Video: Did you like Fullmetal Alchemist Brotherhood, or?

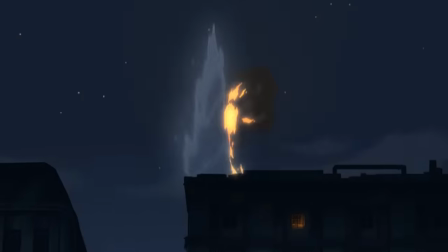493s
So where in the alchemy handbook is throwing fireballs outlined or just mostly earthbending on massive scales like Edward seems to have made his go-to moves?
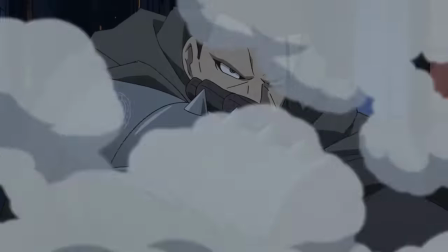502s
Or turning water to ice or steam? Okay, well, maybe that would makes more sense because there's like a physical state change there, but you get what I'm saying I'm still ignorant to a lot of the series,
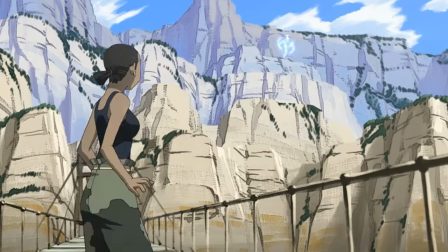510s
of course But I'm just not sure where the law of equivalent exchange really applies to making building sized earth pillars over and over
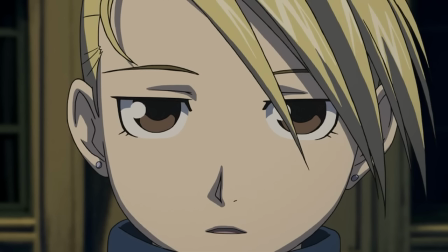516s
I'll willingly eat crow if someone can explain it to me or the giant fireballs.
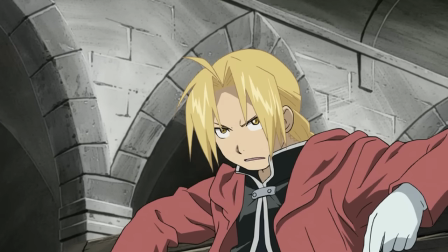520s
Anyway back to Edward I think his voice actor has a pretty great range He can capture a lot of subtle emotion in his line reads which seems
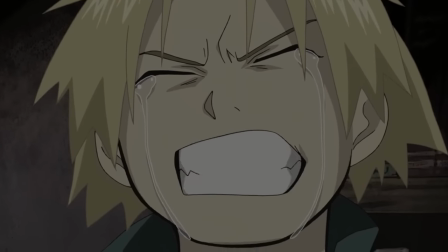526s
important for who Edward is at the moment I had this thought about halfway through the season where there's that really sort of goofy scene I felt
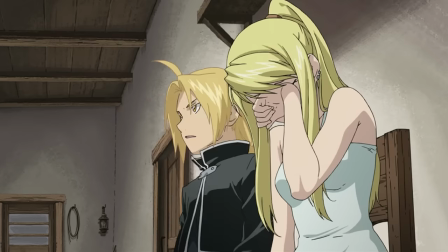533s
where Winry cries for him and I'm not sure if the feeling I get from that scene is if it's Edward has used up all the tears He
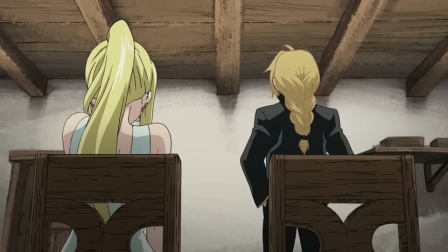539s
has for that situation with his mom or if he just isn't letting himself feel that end of his emotional spectrum anymore And I think it would
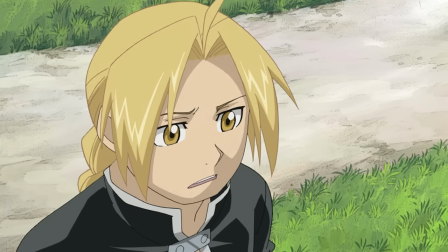546s
be much more interesting if it was the latter I don't know what all of course if this is part of any arc He has but it seems like Edward holds
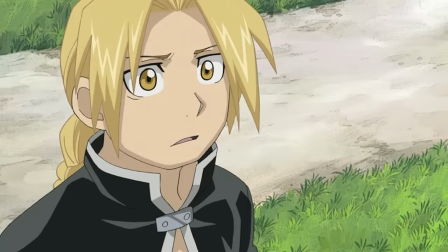551s
himself to the standards of your classic macho man He wants to be big and strong He wants to be stoic and put on
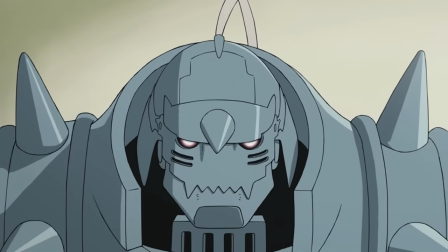557s
a brave face for his loved ones and lead them through the dark Which makes sense, the two people he's closest to are his little brother and a girl he's probably gonna end up liking.
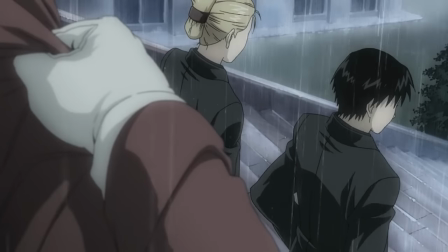565s
And while all those qualities are admirable, they also have an unhealthy side, if committed to too strongly, of not letting yourself be truly human.
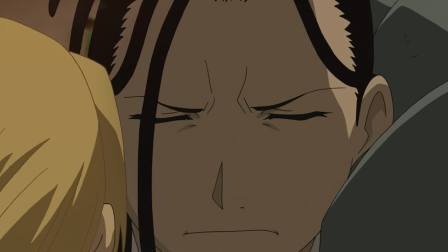572s
Feeling what you feel, letting people help you. There's even the shot in the very next episode, like it's framed like it looks like he's going to cry.
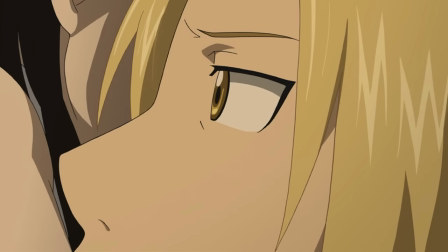579s
You would think that would be the point of this shot, but he doesn't. And I find that very interesting.
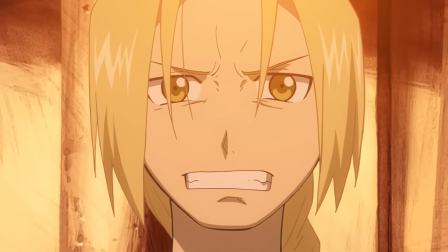583s
I think it would be a wonderful, often unexplored arc for Edward if he held these values now, and over the course of the show, grew to have a healthier idea of what it is to be a man.
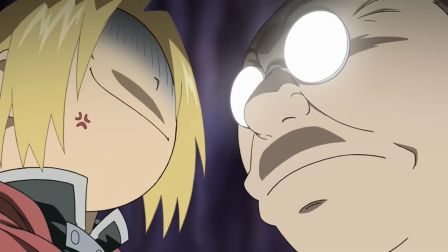592s
Whether it be through his emotions, or even though it's constantly played for a joke, his height. I hope it goes that way.
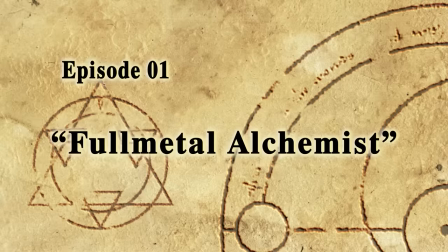597s
If not, the show can still be good, obviously. Speaking of jokes, though, we gotta talk about this. What the fuck is going on, guys?
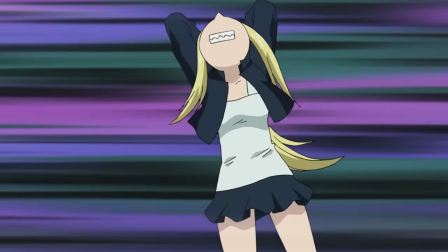603s
There are three jokes in this show. Maybe three and a half, if you're being generous. Joke one, someone calls Edward short, and he gets really, really mad.
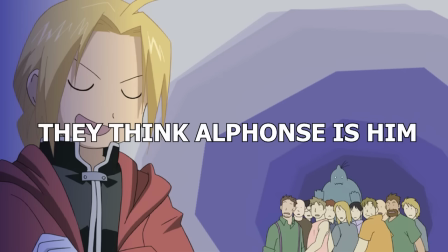610s
Joke two, someone mistakes Alphonse for the Fullmetal Alchemist, and Edward gets really, really mad.
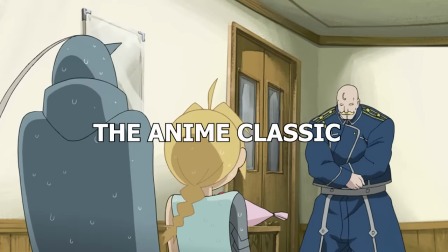615s
Joke 3. Someone does some really over-the-top anime shit, and everyone is very shocked or starts yelling in surprise.
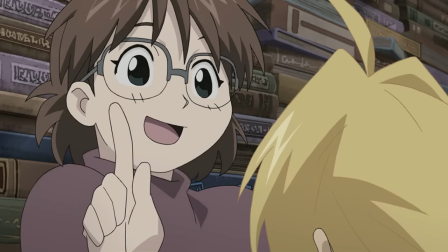621s
Joke 0.5. The characters are drawn in their very low detailed chibi forms. This joke is often applied as a combo to jokes 1 through 3, and that's it.
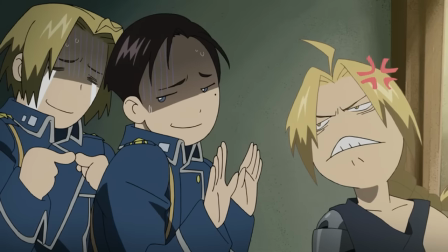628s
These three jokes are repeated episode in, episode out, ad nauseam, and I get that, okay,
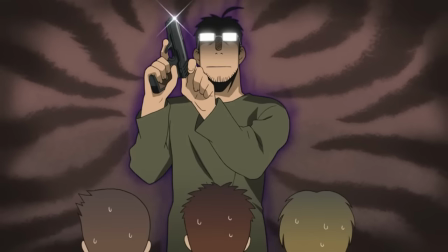633s
it's a fun shounen anime, have some goofy moments, even if you don't have some really sharp comedic writing,
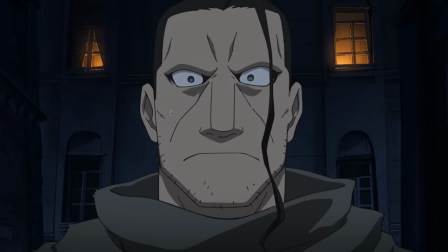638s
it's not all that annoying. What I find troublesome is that there's some real tonal whiplash with some of them, though.
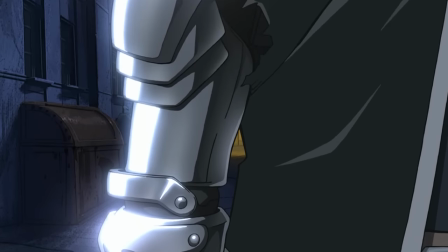643s
Like, we can go from being in a really rather tense, serious scene to doing one of these three jokes not ten seconds later.
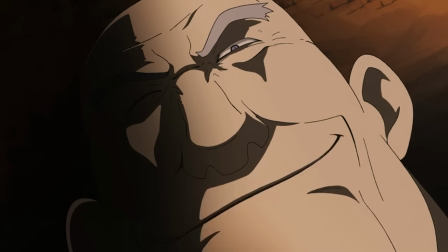649s
For example, remember that scene where there's a girl that's been brainwashed by the church that has just been ordered by the priest to shoot our main characters?
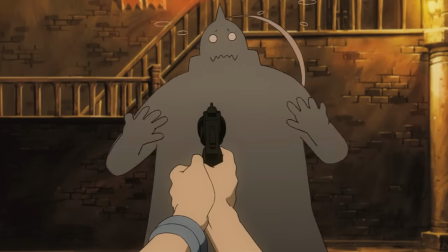655s
And you're kind of like, holy fuck, this is something. And then less than a minute later, still pretty adjacent to that exact situation, and it's like, oh, never mind, we're goofy again.
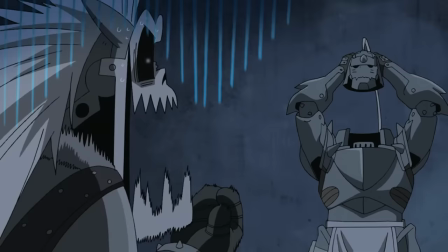662s
There was one singular scene that actually used a combination of these jokes that I found funny, though, in episode 8.
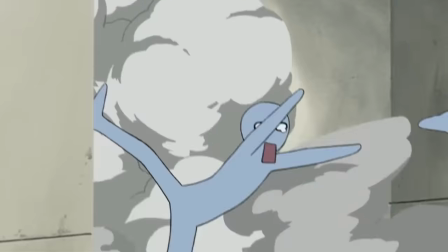668s
Beside that, though, the tonal whiplash is very present. Mostly in the first half of the season, though, as it went on, I found the tone tended to stay more serious, which I definitely preferred.
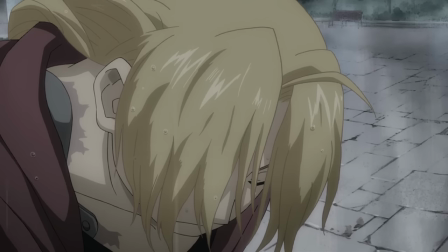676s
And I think that's where the show does its best work, when it's taking itself more seriously. I know it's target demographic and everything, which I'm certainly not in, so maybe throw this entire video in the dumpster,
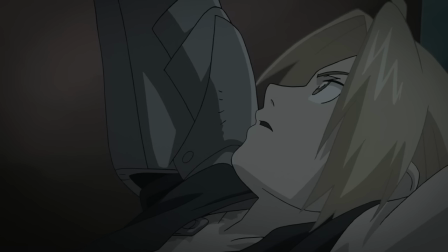685s
but I do genuinely think when the show slows down and has moments that don't have to be overshadowed by forced anime comedy,
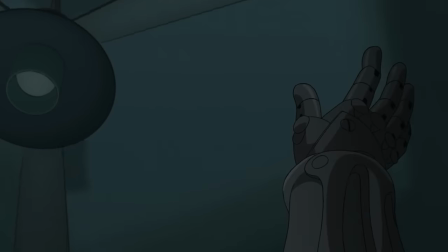691s
it really shines.
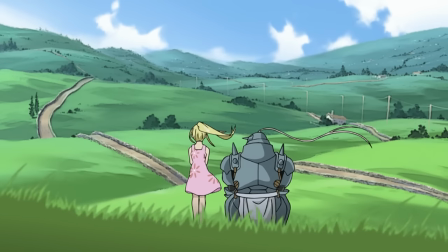692s
There are moments in the show that are just meaningfully quiet, and sometimes they're not long, but just those little scenes can pack a big punch, and I welcome them whenever they show up.
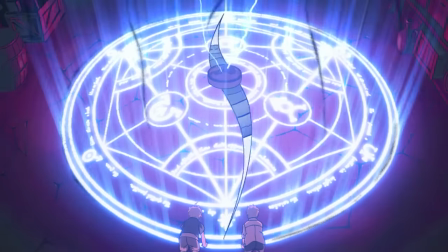701s
The show also benefits from the protagonist's backstories being laid out over the course of multiple episodes.
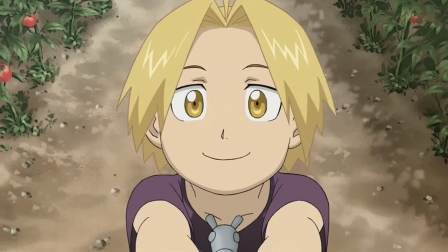706s
We get a look at them when their terrible event happens, and then we move on, and a few episodes later, we learn about what their home life was like and their dad, and then a few more episodes down the line,
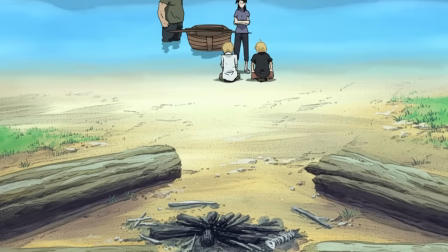714s
we learn about their training and why they're so good. And I think that's usually a pretty good way to do things.
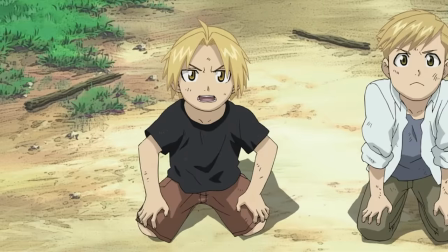718s
Stories can really get bogged down if you have to tell your main character's entire stories right from go.
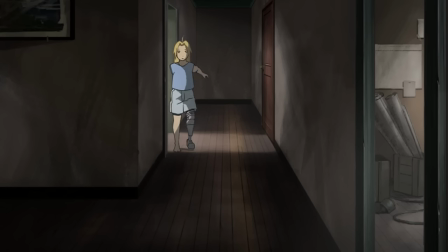723s
It's a lot of uninteresting screen time to dedicate to characters we don't even know yet, and for stories like this,
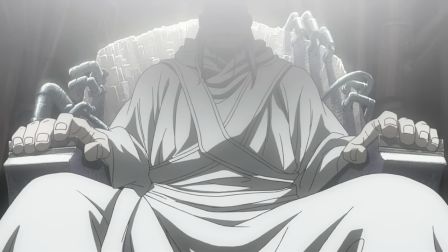728s
where their origins are very important to events that are happening, that's information you very much have to get across.
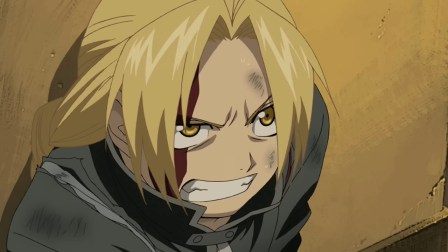733s
So doing it spread out like this to keep things moving into present, I think, was a very good move. There's even some really decent metaphorical writing in here.
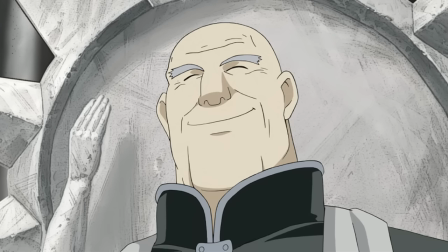740s
Nothing too crazy, because if it was too crazy, I probably wouldn't get it.